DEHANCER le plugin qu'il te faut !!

Toutes ces images que tu viens de voir, je les ai entièrement étalonné avec le plugin The Answer en moins de 5 minutes. D'ailleurs, j'ai enregistré le moment où j'ai fait l'étalonnage de ces images et je vais te montrer comment j'ai procédé. Donc on se retrouve sur la page de retouche d'images de David Sherry Zulf. Je vais commencer en venant sélectionner ma caméra d'entrée, ici le Canon EOS R6.
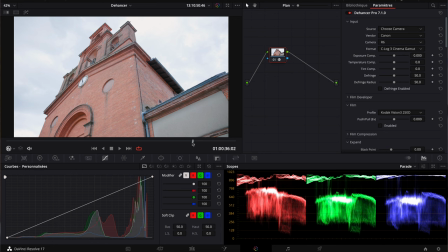Je viens bien sélectionner le format dans lequel il a été enregistré, donc un C-Log3 en 6 MGM. À ce moment-là, on obtient du coup une conversion en REC 709, qui va être notre base de travail.
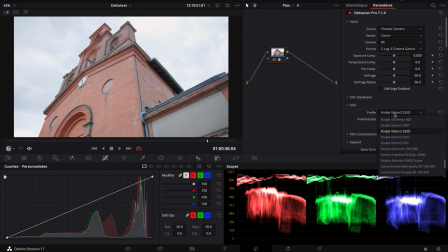Sur cette image, on va pouvoir venir rajouter une simulation de pellicule, qui va nous permettre d'avoir des couleurs comme si on avait filmé avec certaines pellicules.
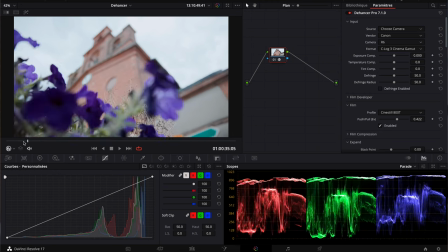Ici j'ai choisi une CineStyle 800T, et comme vous avez pu le voir, il y a pas mal de pellicules disponibles.
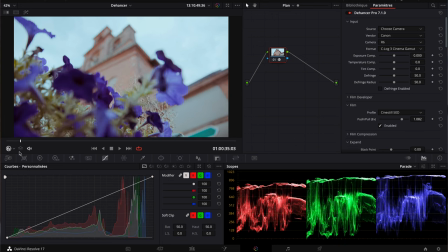J'ai rapidement repassé sur ma séquence et au final j'ai choisi une CineStyle 50D à la place d'une 800T.
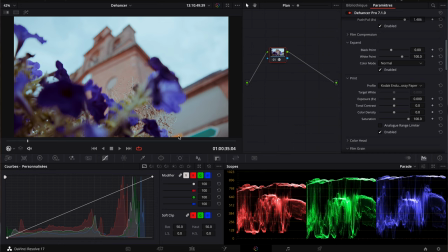Là j'ai fait un print, c'est comme un tirage photo qu'on va faire en gros. Ça va venir du coup reproduire les couleurs qu'on obtiendrait si on faisait un tirage de cette pellicule.
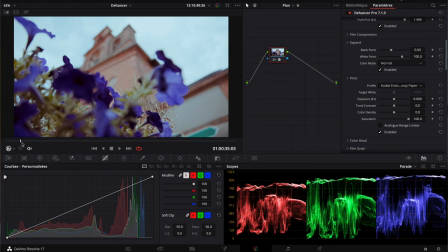ça vient rajouter quelques contrastes, quelques couleurs, donc personnellement j'apprécie beaucoup après on a l'option de rajouter du grain
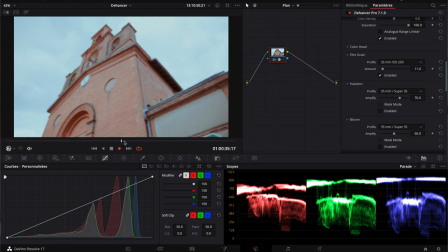personnellement c'est un effet que j'utilise très peu, le grain numérique mais ce plugin, le plugin Dencer le gère super bien je vais venir par contre ajouter un petit effet de halation et un effet de bloom qui va venir
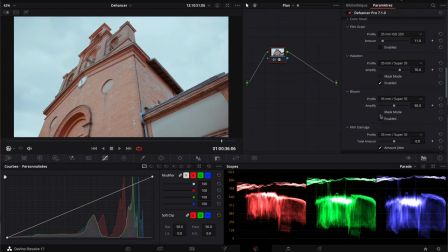nous rajouter un petit côté comme si on avait filmé avec un filtre de diffusion et je termine en rajoutant une petite respiration de film qui va nous permettre d'avoir un côté un petit peu pellicule bien
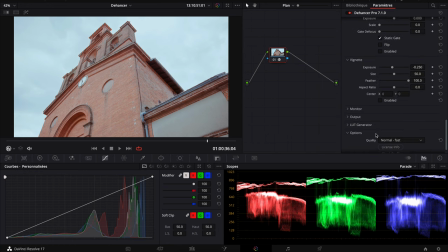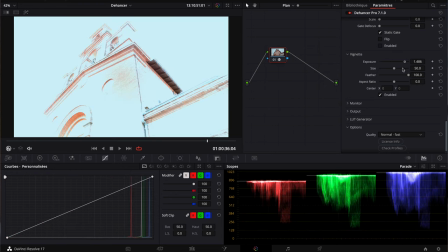peaufiner le tout en rajoutant un petit vignettage afin de recentrer notre sujet
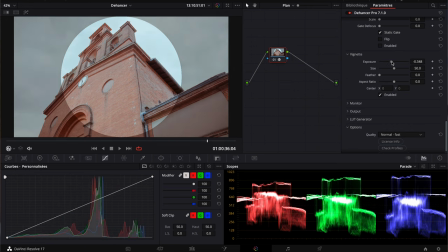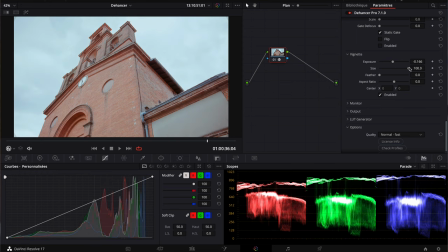et voilà une fois que c'est terminé j'ai juste copié l'étalonnage que j'avais fait sur ce plan sur l'intégralité de ma séquence je suis venu réajuster un petit peu l'exposition en fonction de mes plans et c'est comme ça que j'ai étalonné le tout l'espace de cinq minutes c'était plié et ça c'est grâce au plugin The Answer donc The Answer va te rajouter pas mal d'effets, que ce soit du halation, du bloom, du vignettage, du grain numérique ou plein d'autres effets comme ça, qu'il gère vraiment à la perfection. C'est un plugin comme tu l'as vu qui est très complet. On a un grand choix de caméra qui nous permet vraiment d'avoir une retouche adaptée à la caméra qu'on utilise. D'ailleurs fun fact, il y a même les profils de couleur du Sigma FP qui rendent du coup l'étalonnage des RAW de ce boîtier bien bien bien plus simple. Donc si tu as gagné du temps et que comme moi tu n'es pas un pro en étalonnage, je peux que te conseiller ce plugin The Answer. On va juste faire un petit pont sur le prix. Un answer pro que j'avais présenté dans cette vidéo est un plugin qui coûte 449 $. Cependant on peut acheter seulement certaines parties de ce plugin de façon individuelle. Par exemple si vous êtes seulement intéressé par l'effet de diffusion ou par le grain numérique, vous pouvez les acheter individuellement à 99 $. Du coup avec mon code T210 tu as 10% de réduction sur tout le plugin. Donc si c'est un plugin qui t'intéresse et que tu comptes l'acheter, je t'invite à utiliser ce code qui va te permettre d'avoir 10% de réduction et va également me permettre de toucher une petite commission. Bon sur ce j'espère que cette vidéo t'aura intéressé moi je dis à très bientôt pour une prochaine vidéo